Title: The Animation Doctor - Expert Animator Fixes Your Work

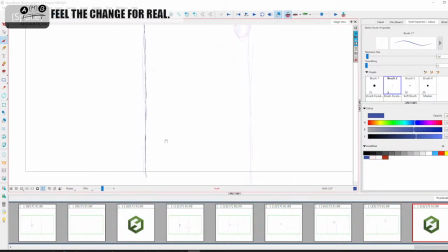(98:38)
Now, depending on your frame rate, this is why I say never, ever use 12 FPS. If you want to work on twos, expose each drawing twice. Because depending on your frame rate, right, you may
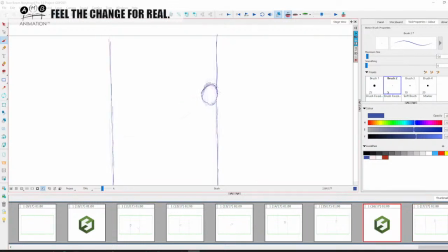(98:56)
want to do this on ones, right? That's a bad stretch pose, right? You may want to do this on squash pose. You may want to do this on ones, and it'll be a lot faster, right?
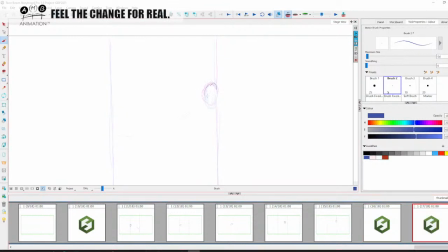(99:13)
Or you're going to do it on twos, and it'll be a lot slower. It's your choice, right? Depending on the effects that you have. So we're not slowing out of the thing. We're just slowing into the slam, right?
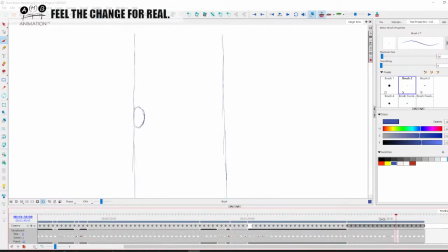(99:32)
So here you see now there's more of a dart feel, right? Going from here to here. Now I wonder, right? You see, you can look at it and it feels like he's splat, splat like that.
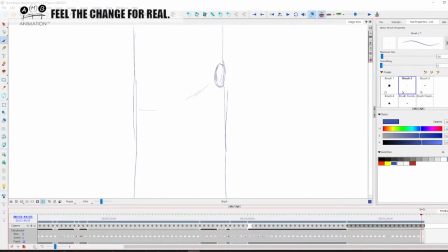(99:47)
That's one way that you can do this thing, right? To get that stick, stick effect from one side to the other. But that's just the entry level. Now, if I'm not doing this as real animator training, I didn't do a lecture like this.
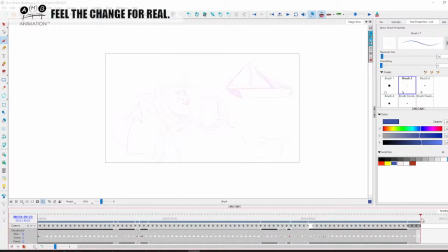(100:03)
But let me show you how we could make it a lot more interesting, right? Is by varying up the arcs. Now I'm going to change what I've done here, and so we don't keep looking.
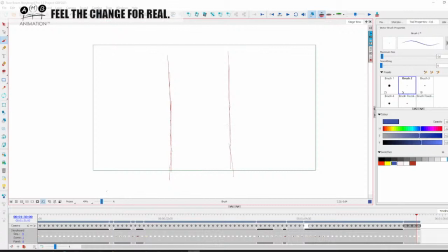(100:17)
I don't have to keep drawing these guys, right? So I'm going to start this time with the ball hair like this, right? Now I'm going to duplicate this, right?
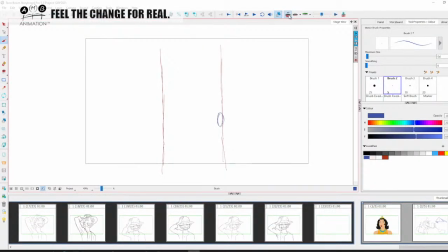(100:33)
Now, here's what makes this, here's the real power of animation, which is, I can't talk enough about this, right? I just drew it, right? It's an arc, right? So we're going to splat the ball there.
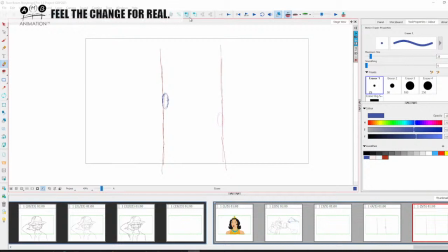(100:50)
Now, who's to say that that has to be the next arc in that very boring way, right? That I did the first one, right?
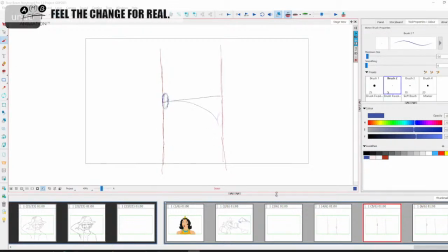(101:05)
So the first arc is like this. The next arc, I might want to make like this. And I might want to push his squash and stretch more, right?
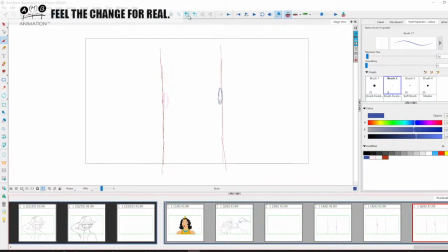(101:17)
Like this. Then the next one, I'm going to make like this, right? I'm going to push it even more like that. And let's see, I shouldn't have done that.
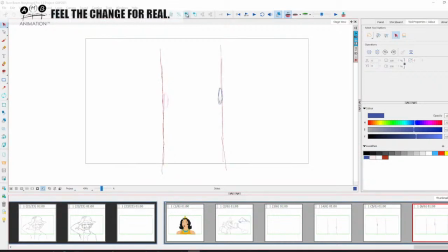(101:35)
I gotta duplicate this frame and get rid of this guy first. That was where I went wrong, right? So the next one, we're gonna keep this similar like that. And then finally,
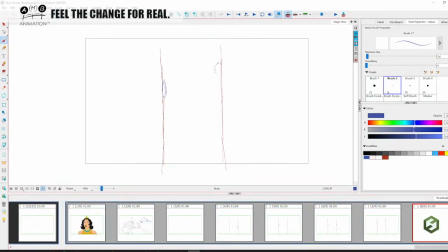(101:53)
we're gonna have some fun, right? With less of a one hair like this, right? But the arc is gonna be like, boom, like that, right?
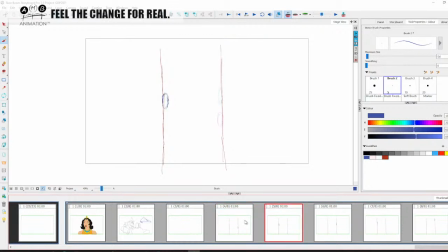(102:05)
So, let's do the whole thing very, very similar to the last. So this one, I'm going to do again on thirds timing, right? So let's do it on thirds timing.
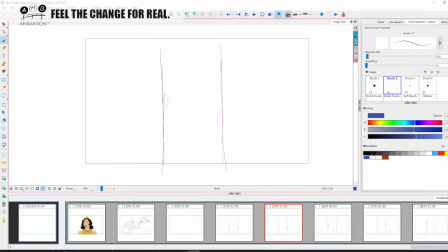(102:21)
Let's have it follow the arc, right? So the first third would be here, right? Let me just do this straight ahead. Not straight ahead, but just without doing all of it, right?
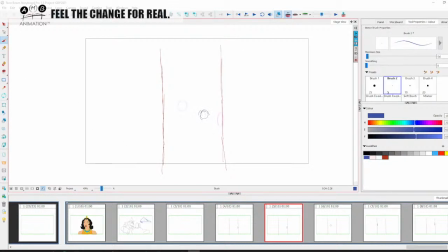(102:35)
Let me first get this arc sorted, right? So the second, less of a stretch here, right? It's all about the quality of the squash and stretch too, right?